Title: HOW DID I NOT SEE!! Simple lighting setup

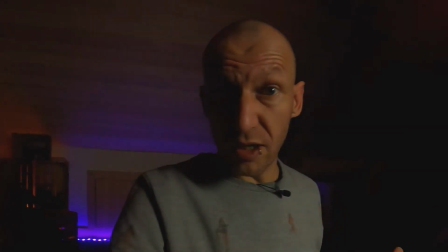492s
So now I have the honeycomb on there, but what I notice is that it immediately gets a lot darker in here.
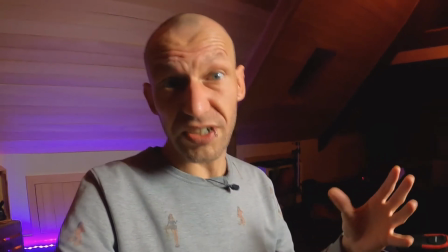499s
So I hope that my small light will cover this, but that's actually a good thing, because we want to have light over here, but we want less light in the back.
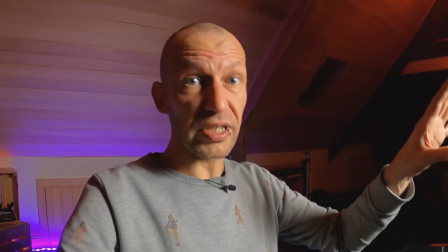506s
So it's kind of normal that it gets darker. So let's now reposition it that it only shines on me and that we have a good lighting in the background.
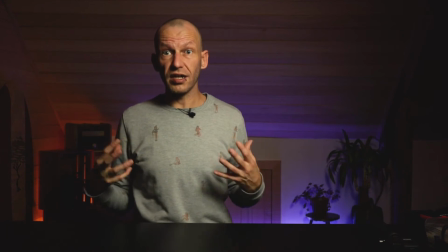514s
I now have the honeycomb on there, and as you can see, there's a lot less light over here, and the colors in the back are popping out a lot more.
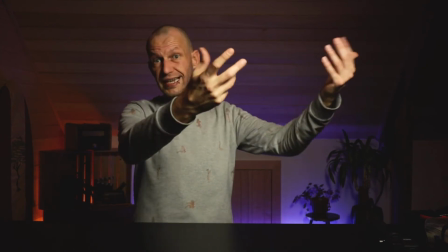522s
So now I'm just gonna reposition the light so it gets a little bit closer, because I have some dark spots,
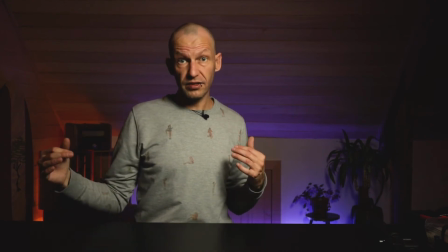527s
and then let's add in the little accent lights to make the whole thing work goody.
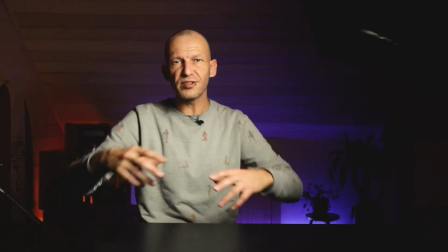535s
We have the colors in the back. I can't really see on my LCD screen, but I see a lot of more color in the background,
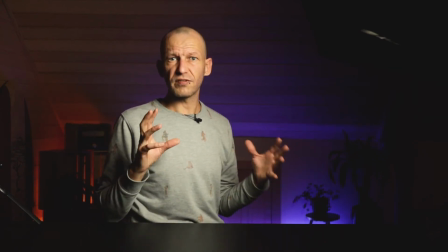541s
and I don't really see a lot of detail, so we definitely need to work on that.
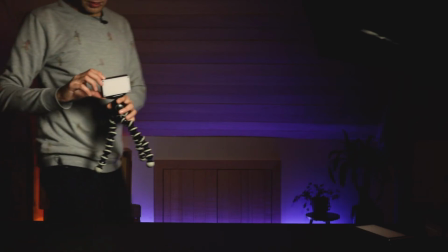546s
And I also need the key light. I have my small aperture light here, which I'm gonna use as a key light.
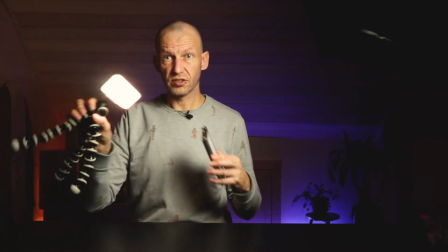554s
So I really want to have this smaller one as a key light,
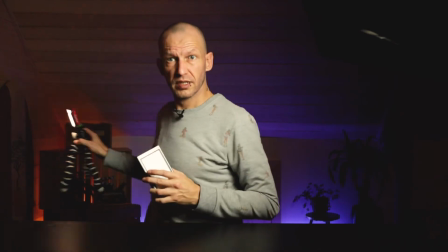558s
because the bigger one I want to use in the background, because I want some additional light over here.
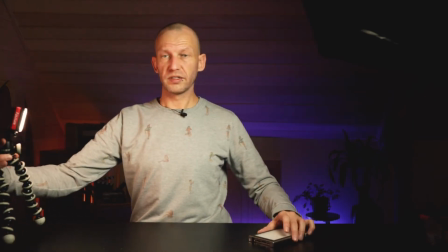564s
That would make it a lot better. So let's use the small one over here and just point that in the right direction
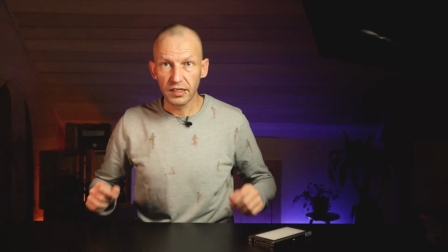575s
to have some good lighting, additional lighting. Yeah, this is going somewhere.
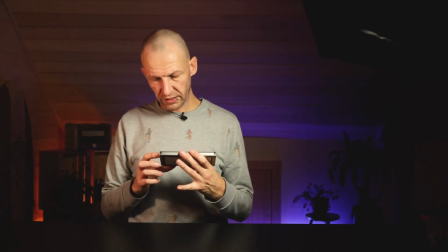583s
So now I need to look into this thing, put it on, and let's see what we have.
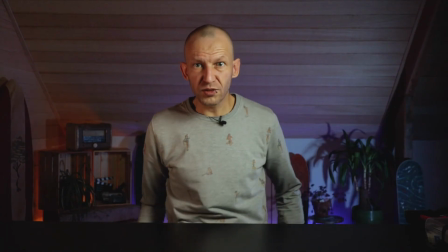592s
that fits. Kind of tuned into a lot colder spectrum.
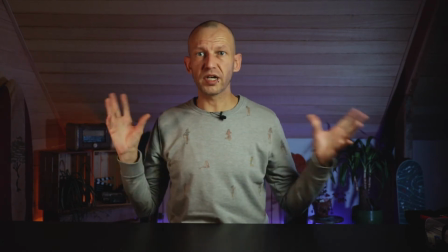598s
It's still a bit too white, but you can see what I mean with having the contrast on this side and that side.
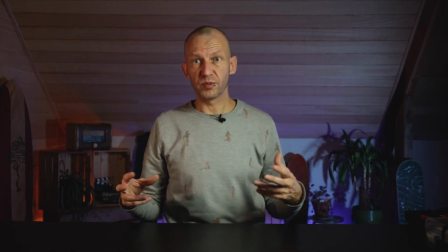604s
And that kind of really improves my setup, because now I have a good contrast in my face.
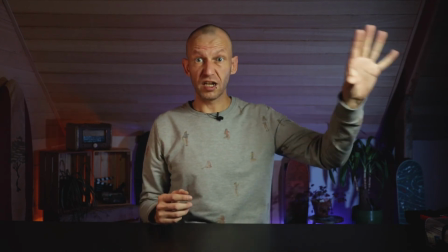610s
I have this key light that is dimmed a lot more. It doesn't shine on the background anymore.
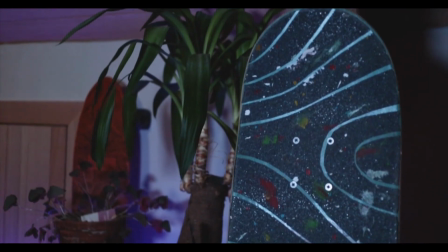616s
And we have some color in the back that makes the background items pop out a lot more.
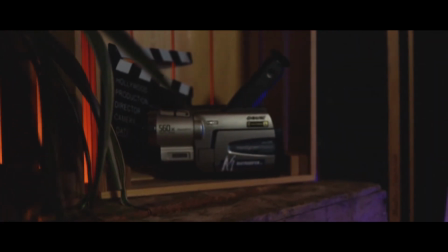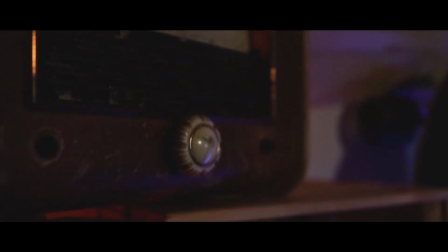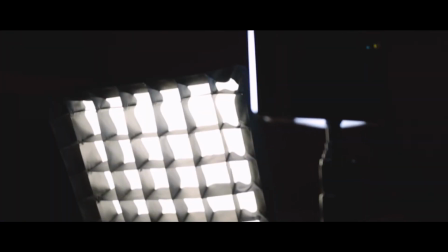So I'm really pleased with this setup. This whole setup with all the lights that I have now cost me about 300 to 400 euros, which is not that expensive. You don't really need those big ass studio lights to get a good lighting scene going on in the space that you have available. So try to play around with the lights that you have. Check out if you need some updates or if you need something to add on your setup, and just go for it. To me, this really took about an hour to set up and to find out how all this stuff works. So don't let that hold you. And on that note, I'm gonna love you and leave you. Peace out and see you on the next one. Bam!